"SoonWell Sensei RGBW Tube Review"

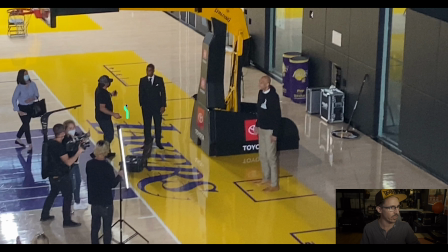So he, you know, his first thought was to go over here where this sound guy is here. And then, you know, I let him know, like, hey, Dylan, stay on the same side as the Forza. You know, you want to keep that, because essentially down there, he's really serving as the fill.
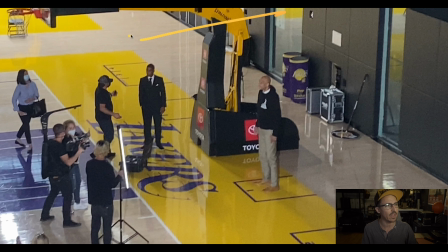Because we kept half of the overheads off. So to help balance that out, that's why I rotated the Forza 500 around, threw it that way, and, you know, and reminded Dylan, let's keep that 4-foot Soonwell tube on the same side as the Forza to try to help wrap it around, you know.
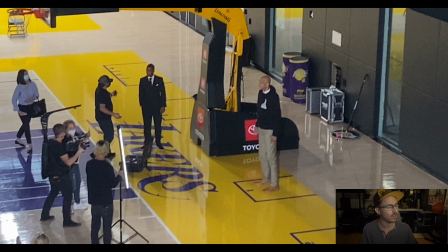And because that Soonwell tube is so powerful and you know, a nice big long 48-inch tube, it worked out quite well, and we can look at the grabs of that.
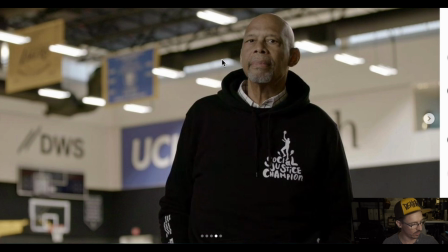But this is a wonderful example of what is going on with all the tools being used here, right? So obviously, the cameraman is having to balance to the overheads, but they are serving as this nice natural edge light on him.
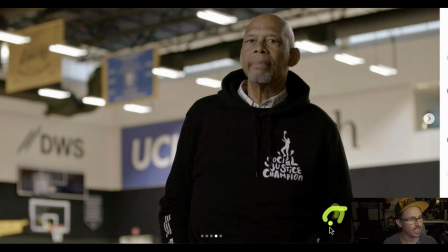So this is Rob, who was the DP, just doing an excellent job of being on the right side of the line. And he is a very talented cinematographer. He's a documentary shooter, and he's got a huge history in documentary shooting. So he has a real knack for finding, you know, the best angles.
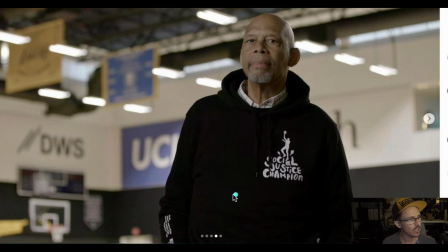And in here, this is an example of, you know, the Forza is pumping that light across the stadium.
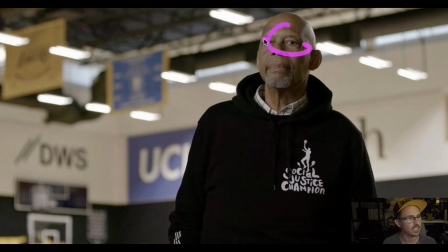His eye light is obviously you know, the shape of the Soonwell tube. And that's with Dylan being on the same side as the Forza, keeping all that key light with the Soonwell tube all on the same side. And, you know, it's kind of wrapping around.
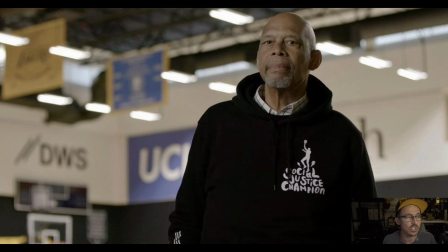And the edge, you know, the edge isn't perfectly placed, but because it's just a natural edge, it actually is quite pleasing to look at. So that's just a prime example of what you can do with those tubes.
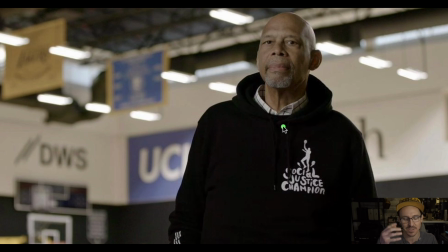And because Dylan just had it on the little kickstand, little light stand, that's just a little light stand that Matthew's Grip makes.
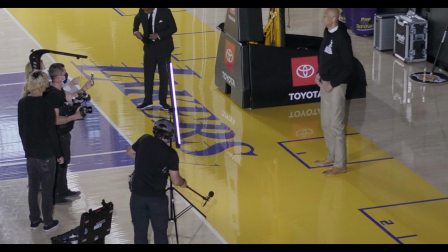You know, I have a couple of those in the van. And, you know, so it's not a big, crazy baby stand. It's not big.
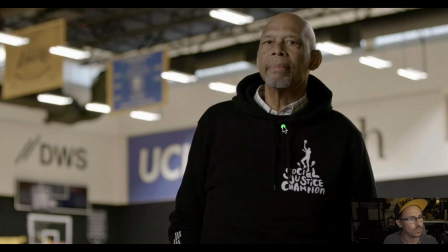It's not heavy. You know, it's not awkward. It's just a little stand because it's just a little tube, you know, and you can just, you know, you're just able to run around with it. And it's really assisting what the main light is doing here, which was the Forza 500 being thrown across the stadium.
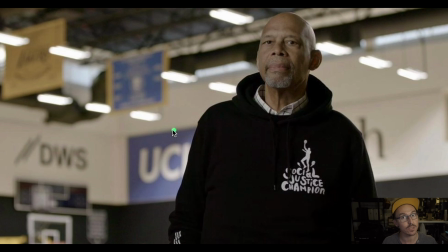Because you could imagine how down this would look. It almost looked like a horror film if the Forza 500 wasn't part of it. Because the issue with using tubes as main key lights is they are pretty sourcey because it's just one little thing of light.
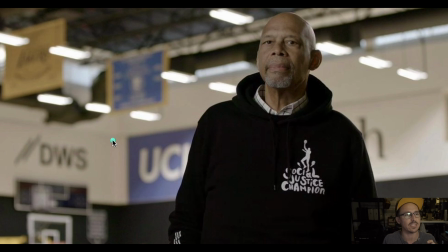Do you know what I mean? So in my opinion, it's not really, unless you want to put a bunch of them together in a quad bank like what I've been known to do. I've done that many times. If you remember on the little short film that I was the cinematographer on, Keys to My Heart.
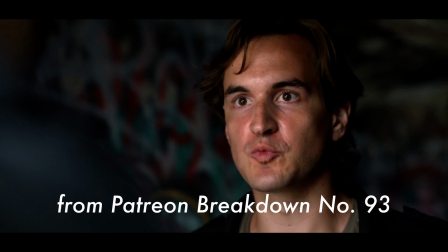So this is a prime example of where I had 4 of the or what did I have there?
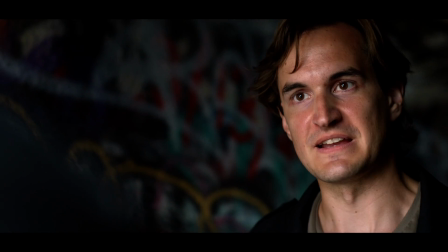That in that particular job, I was using 2 2-foot Pavo tube, the 15Cs, the first generation of Pavo tubes.
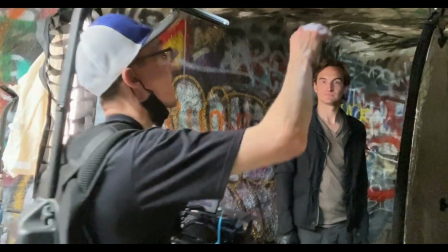They were in the quad bank, and then I wrapped them in unbleached muslin and then put a honeycomb grid over that, right?
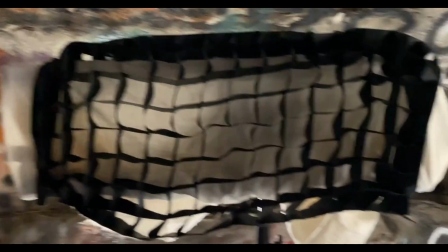So that's just a prime example where if you are going to use the tubes,
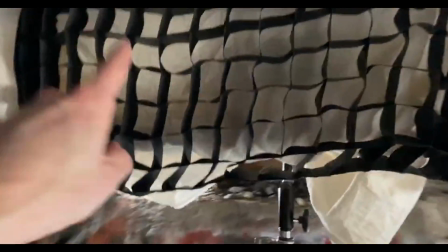you kind of need to build them out to be kind of like a large panel, and you need something like that quad bank to do that,
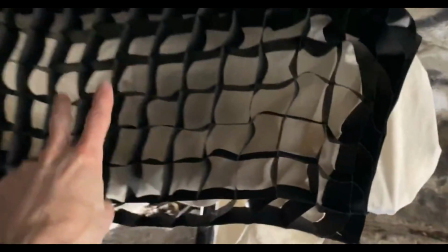and then wrap it in diffusion, and then to help control it, because we were shooting in a cave, I used that A-Cray grid.
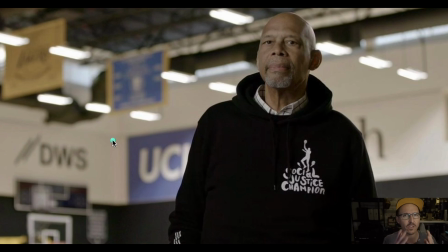That's the only time I would want to use the tubes as a key light, if I was able to stack them next to each other and do that to create a much larger source, because the larger your source is, obviously the softer your light is going to be, the more pleasing it's going to be. All right, so now let's dive in and we can pull out the spec sheets and compare these Sensei tubes to the new Pavo Tube Mark IIs when I used my Sekonic 800. All right, so now we are going to be looking at the specs. This is one of my favorite features of the Sekonic 800 is that you can, it has a built-in memory system, so it makes PDF charts out of all of the readings.